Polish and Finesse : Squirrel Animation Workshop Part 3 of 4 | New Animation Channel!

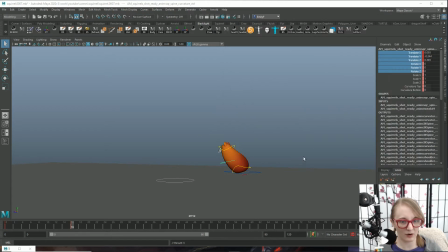So it looks good in camera, but now if I go into here, well,
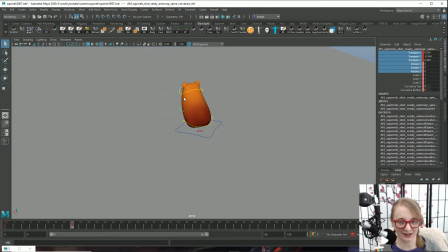as it turns out, it actually looks okay in the rest of the world. But what could potentially happen is I could
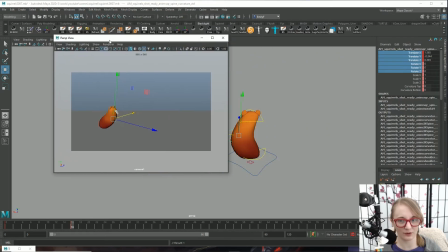make him go too much sideways like this, and then if you look in our camera view, it still looks okay.
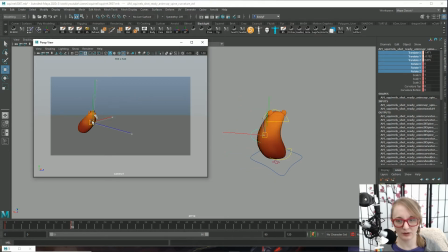It's not great, but you know, I could be like, oh, there we go, now it looks good.
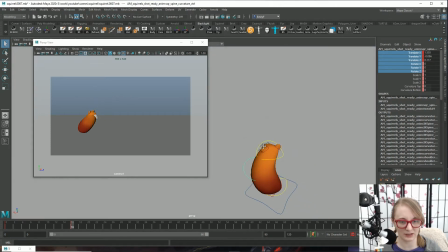But then if you look at it from another view, like this top view especially, it's gonna start to look really weird.
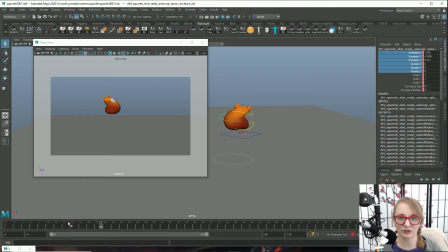And so I like to make sure, ooh, especially that, yuck. I like to make sure that my characters look good from all views to an extent, like they don't look off balance, there's not anything really weird going on. And then if you are animating to a camera, which in this case, that is the way I have set this up,
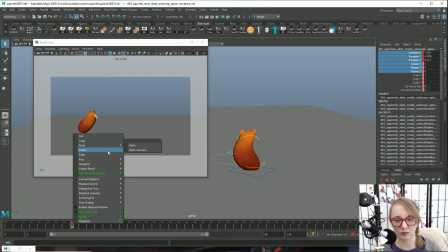that is obviously your most important thing to animate to.
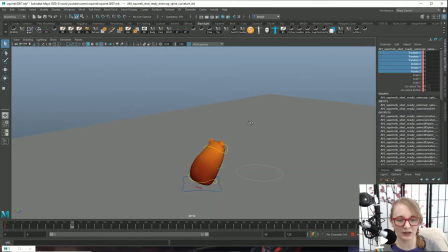So yeah, we're just gonna go ahead and go through and give this treatment to the whole animation.
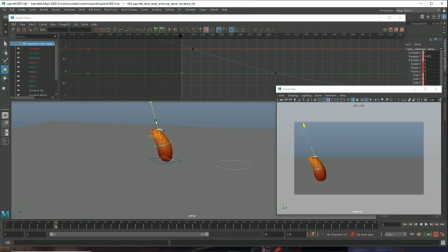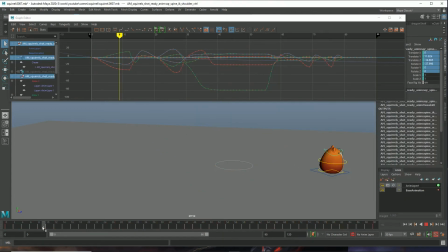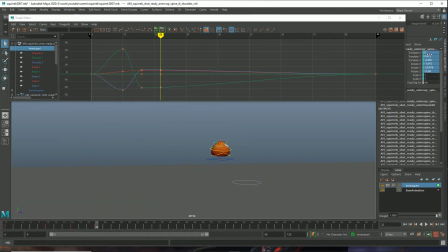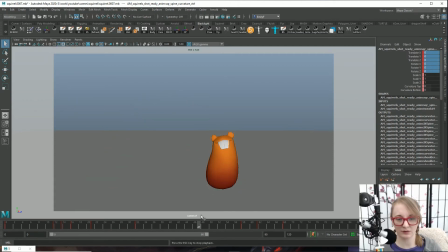Okay guys, here are the results of that. And I think it's looking pretty good. Again, I didn't go with anything too over the top for the end since he's just kind of hurrying,
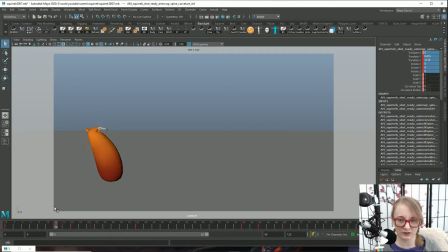getting out of the way. But I made sure that on the first jump down, he's rotating a little bit away from camera. And then on the second, he's rotating a little bit towards the camera. And then that kind of helps with the whole like, oh, he's noticing us as he's jumping the second time.
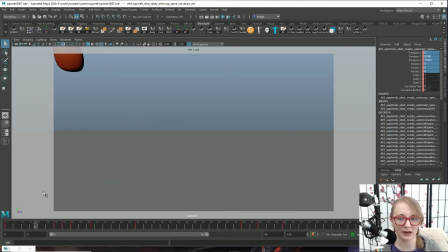And that's why he didn't care on the first jump, is because he wasn't looking towards us. So there we go. I think that's in a pretty good spot for our body animation. And you know what that means? It's time for the tail.
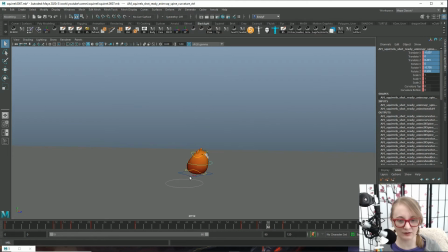Now we're not going to get done with the tail today for sure, because it's not going to be quite as time consuming as the body, I don't think, since we don't have to worry about the initial emotion. But to make things like tails look really good,
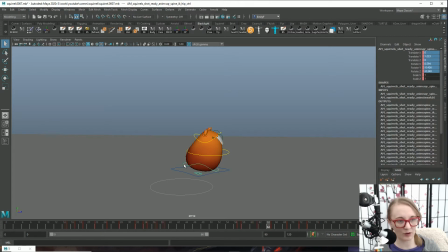it's definitely something that we want to spend a lot of time on. So if I can actually figure out how I turned the tail off in the first place, that would be super helpful. Ah, there we go. Tail viz on. Huzzah. Let's just see what this looks like with the tail.
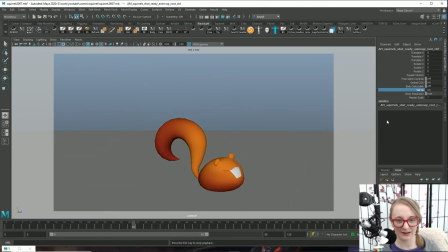Yeah, doesn't look very good, does it, with the stiff tail? So yeah, this is going to take a lot of work, but I think it's going to be worth it in the end. As I said last video, it is very important to get some reference for stuff like this.
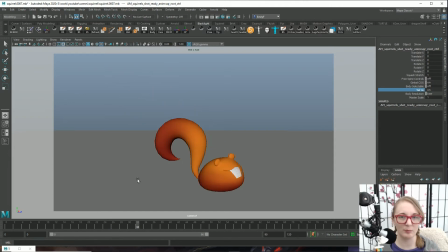Like, sure, you could just do a basic, like, overlapping action, like, oh yeah, I'm just going to have the tail follow through like this with every motion that the character does. And even though this is a super cartoony,
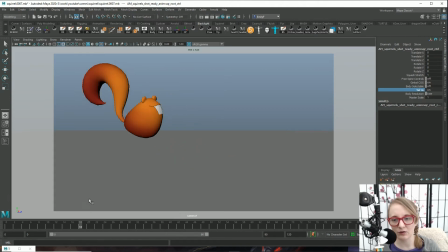super simplified character, I do still want the tail to feel like it is part of a squirrel, which means we're going to do that job the best by using video reference. So what I did was search for some video reference of a squirrel that I wanted to use on YouTube,
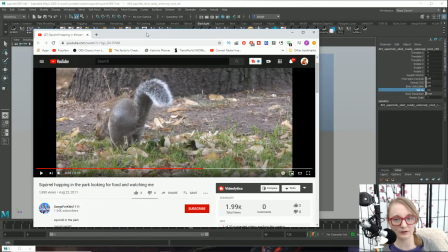and I'll show it to you here.
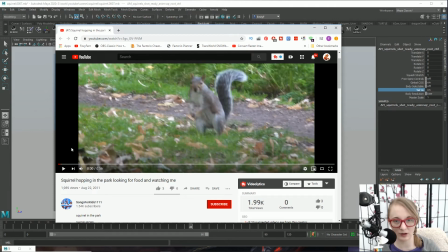And I will put a link in the description in this video and the next one if you want to look at this reference for yourself.
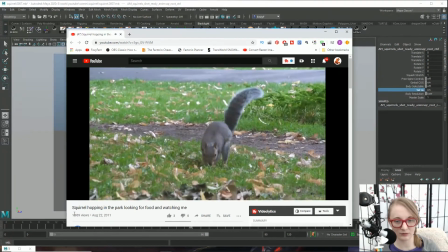But here's just a quick little video of the squirrel moving around.
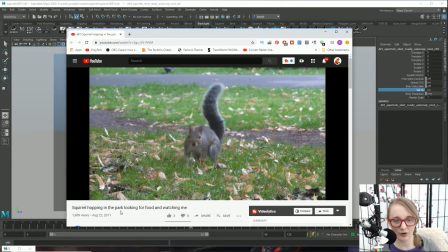Don't know what he's doing there, but we're not going to include that part of it.